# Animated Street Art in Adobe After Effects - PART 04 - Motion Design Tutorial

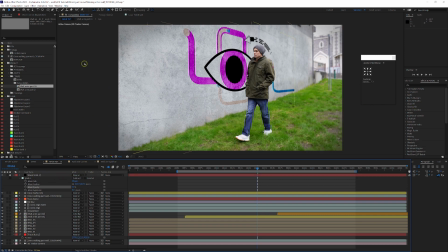32:55 Now with the color grade, so what we're going to do is we're going to add, I'm going to close this layer down.
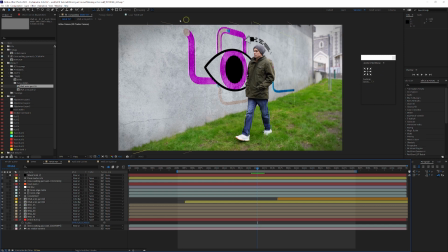33:01 We don't need to see have this open anymore. We're going to add an adjustment layer over everything, even over the rotoscoping, everything, because we want to color grade this. So we're going to go layer, new, adjustment layer, and it's added right over the top. Now I'm going to hit return, and let's just call this grade, something like that.
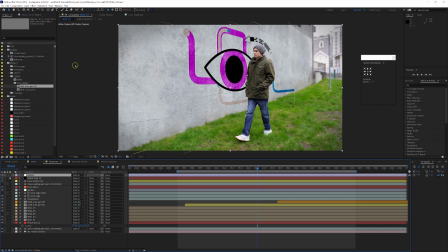33:18 Now, as I say, I would have used plugins, different sort of things to help me with this to get sort of a better result, but we're going to use no plugins at all. So we're just going to start with what's something called curves adjustment. Curves is great. I use it all the time to sort of boost exposure, boost the sort of dynamic feel of everything.
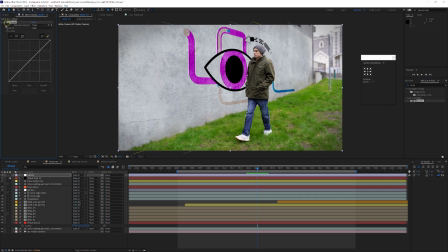33:36 We're going to drag this onto our grade, and as you can see, it comes up over here.
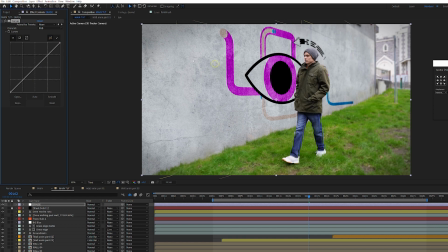33:41 Now this is what we're going to I'm going to adjust to sort of get a different feel, and again, this is completely up to you. I am now going to start with our RGB value. So you've got RGB, red, green, blue, and your alpha you can change separately, and we're going to as well. So if you come over here, it's good to start with a slight S curve.
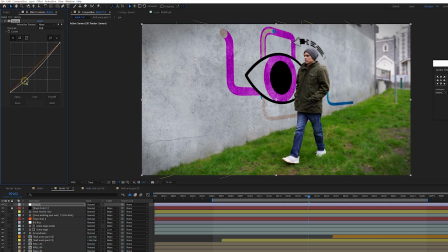34:00 So I'm going to go down here and I'm going to drag this down. As you can see, it brings down, it's very subtle, you can see it brings down, it's sort of like the exposure. I'm going to bring that down a very slight amount. It depends on your footage as well. If yours is more washed out, you want to make that stronger. And then I'm going to go further up the RGB curve,
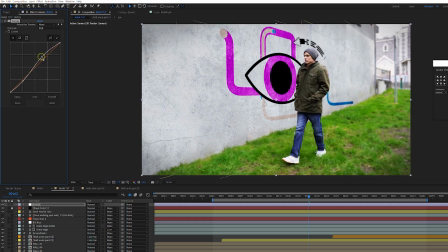34:19 and I'm going to select, and I'm going to bring it up, okay? As you can see, it sort of brightens it up. So what we're doing is almost like the same as levels. It's sort of crushing the blacks, improving the whites.
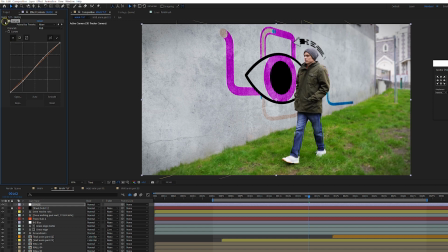34:31 And if I just turn that off, there you go, it's sort of a little bit less less exposure sort of thing, really. It brings out the blacks and brings out the contrast in things. So it's very subtle. We've done the RGB.
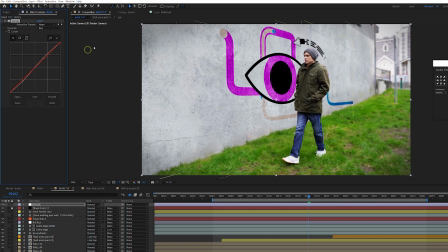34:48 So now I'm going to go through the colors, and now I'm going to sort of do a little trick that adds a nice effect, really. It sort of changes the darks to sort of a slight blue. So you need to just play with this, because it's going to depend on your footage. So now I'm just going to go through, and I'm just going to sort of, I'm going to play with this. I'm going to adjust the red.
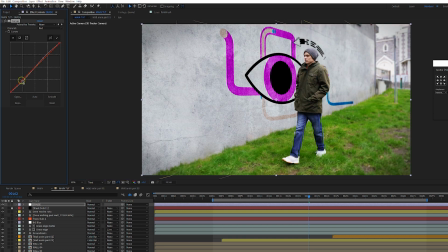35:07 I'm going to push this up a little bit, okay, and now I'm going to go to my green, and I'm going to decrease the green. So instead of adding green, which looks a bit strange, I'm going to decrease the green.
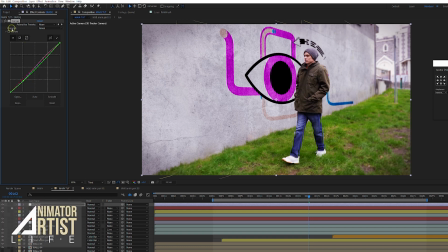35:23 Now you can see we're slightly getting this warmer feel. Okay, if I turn this off, there was our original. I turn it on, you've already got much more of a sort of indie film look going. And now let's do the final one, which has the best effect, which is the blue. And now I'm just going to add some blue back in.
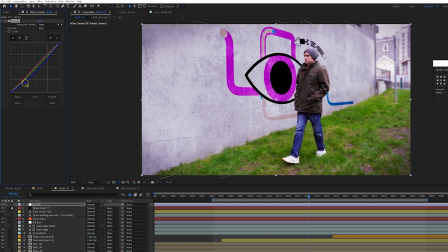35:43 I'm going to drag this up, sorry, the wrong way. So if you drag it down, it loses the blue. So I'm just going to, again, drag this up. That's way too much. Just very subtle. I'm going to go up to the top of the blue curve this time, and I'm going to sort of play with bringing this up and down.
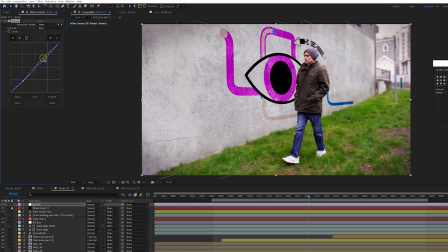36:01 Again, so let's say something like, that's a bit too purpley. It's very subtle. I hope this comes across well, okay, on the screen recording. Again, this takes sort of a bit of trial and error.
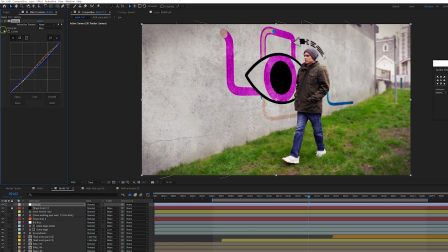36:15 So that's a nice sort of indie sort of looking feel. Now, let's just turn this off and on again so we can see. You can turn the whole layer off if you want. There you go. That's how it did look without. And there you go. That's how it looks with it on. And as you can see, it's so much better already.
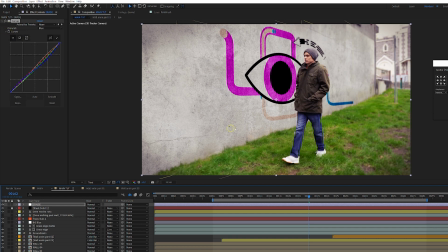36:32 It's really got like a nice feel to it. Now with this adjustment now, you can carry on adding effects now. So this is quite nice. So if I just turn off the grade and the vignette, that was where we were. I'm going to turn both on together. A slight grade with the vignette, much better feel.
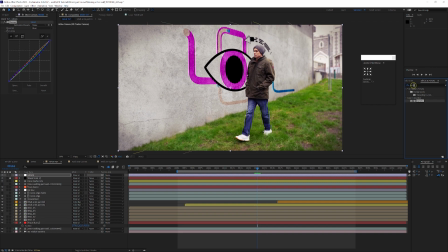36:50 Now you could take this further. So now you could say go to, I mean this looks perfectly good as it is. You could say go to levels, or you could try exposure. Let's just drag this over. And this is where you need to really experiment.